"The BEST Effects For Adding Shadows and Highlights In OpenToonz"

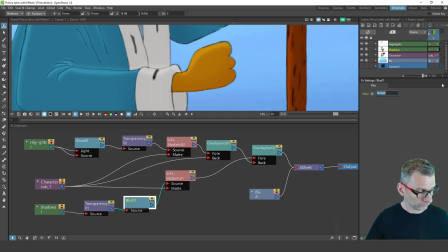499s
Before I bring this back down to 1, where I had it before, you now see quite distinctly where the shadow is, but it's got that blurred edge, which I think makes it slightly more realistic looking.
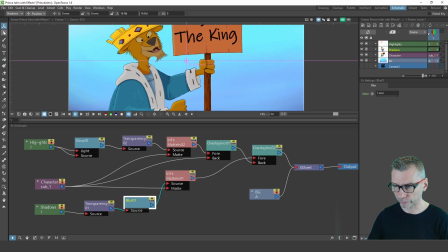511s
So I'm happy with how that looks here. So that's the shadows. It's got transparency and blur, and that's matted in to the character, so it's placed only over the character. Secondly, we've got the highlights. And for that, I used the same sort of thing. I used a matte effect, so the highlights are placed only on the character.
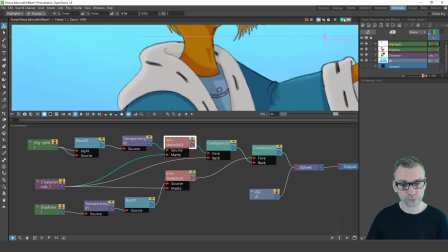530s
So if I look at the collar back here and turn off the preview, you'll see that I painted the white line going over the edge.
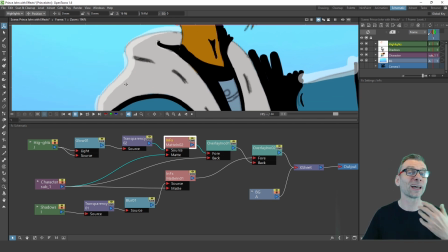539s
I wasn't concerned of going outside of the lines. I don't need to be, because I knew I was using the matte effect.
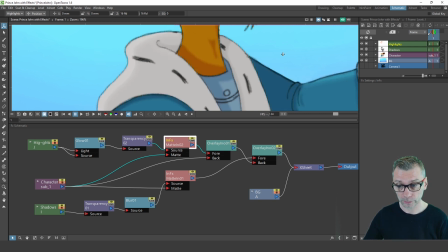545s
And if I turn that back on, you can see it's locked into the character here. And I used the transparency again set to 75. Obviously you could choose a different value if you wanted to.
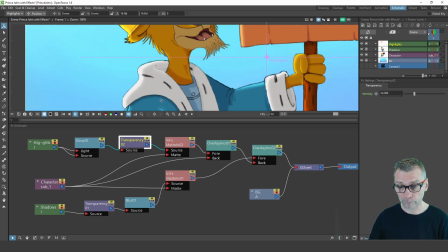557s
So if I bring this down, you can see the edge of that is now much, much whiter, and it is on his arms as well.
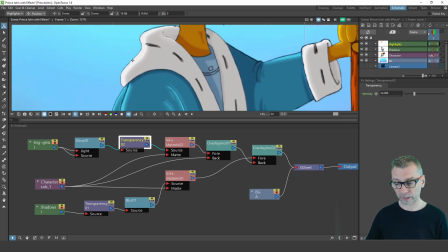565s
And by using the transparency effect for both the shadows and the highlights, it allows you to see through whatever color you've painted, which is then merged with the color underneath. So you can see for the shadow, it creates kind of a dark blue color because of the blue of his cloak.
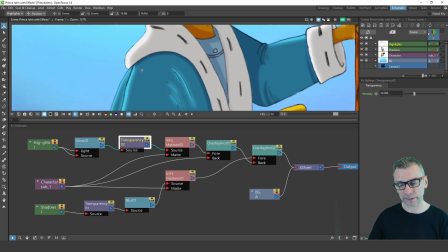580s
And again, for the highlights, they're kind of a lighter blue color, almost looks cyan here because of the blue of his cloak and then the white of the highlight. So let's bring the intensity back to where it was, around 75. And again, I'll just type in the box 75 and press enter.
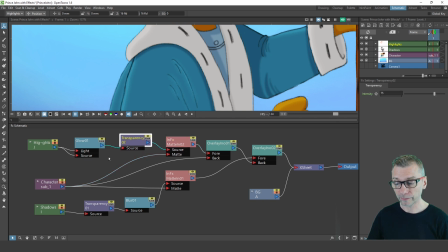597s
So that's matted in the transparency. And this time, instead of a blur, I've added a glow effect. And I've plugged in the input of the column to both the light and the source inputs. And then in the settings here, you can see just above my head, I've set the blur to 3 millimeters.
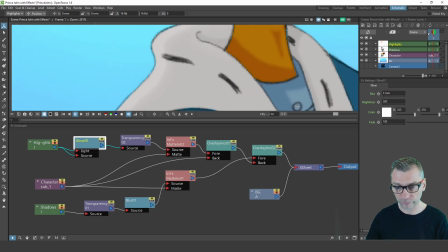616s
Because again, I wanted a bit of a blur. I didn't want a too sharp of an edge. So let's change that down to 0 so you can see how it looks without any blur. You can see just a strong painted white line, which I don't think looks as good as having a little bit of blur.
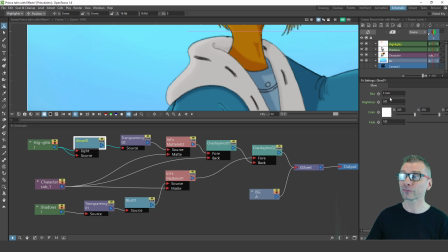631s
So 3 millimeters seemed right. So I adjusted that around until it just felt right for what I was trying to achieve here on the painting. And then that is combined with the transparency of the matte to place that over the character.
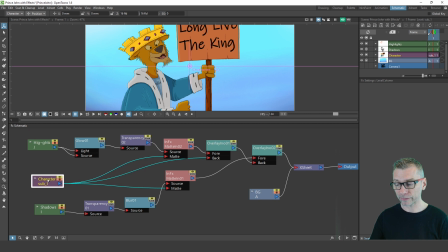647s
It's worth mentioning, of course, that the character is a sub-X sheet made up of the lines and paint for the character and also for the sign and for the text for the sign.
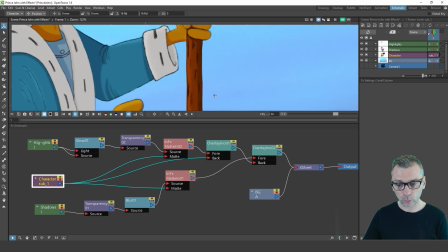659s
So it's quite subtle, you might not notice it,
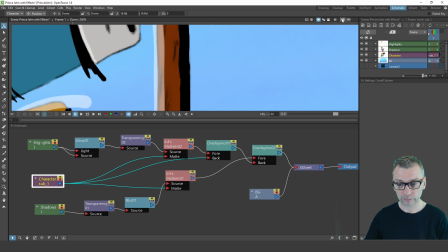662s
but I've also applied the shadow and the highlight onto the pole that Prince John is holding here,
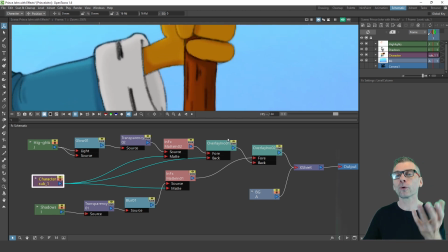670s
which makes it again feel more three-dimensional, more rounded.
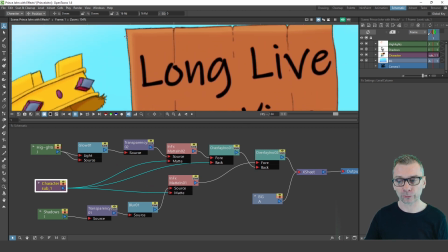676s
And also onto the edge of the sign itself. So some highlight across the top and left, and some shadow across the very bottom and right.
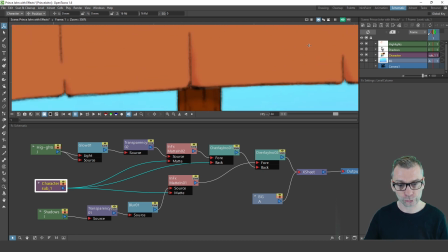684s
Very subtle amount, and you can see a little bit here as well in the cracks between the breaks of the board.
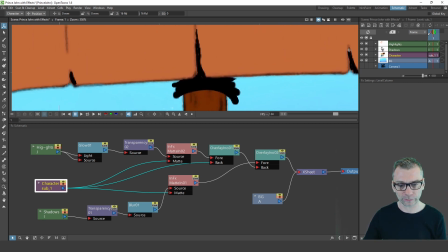693s
I've painted some shadow into those places as well, and underneath the board. So if I turn that back on, you can see a slight shadow under here on the pole and between those cracks.
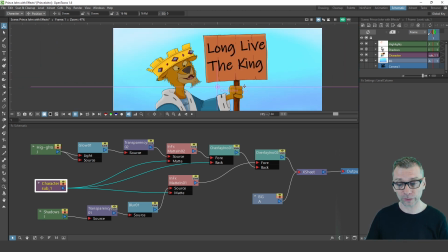703s
It's all very subtle, but it adds to the feeling of the three-dimensionality of the character and of the sign here.
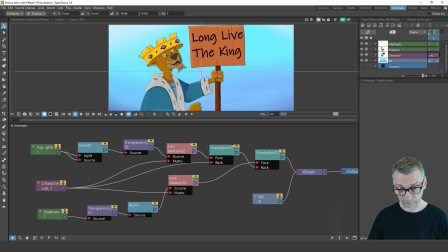709s
And the final effect that I added were overlay nodes, and that's just to ensure that the highlight lines are drawn in front of the paint of the main character. So I've plugged in the highlight
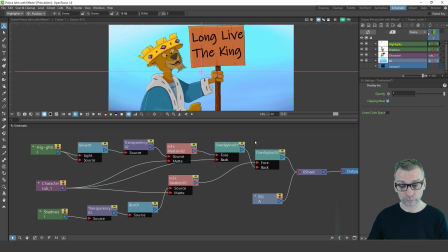726s
output into the foreground of an overlay node, and this node is in the effects again. And it's the layer blending INO. It's a layer blending without the INO that has a number of overlay nodes. And it's got an actual over node.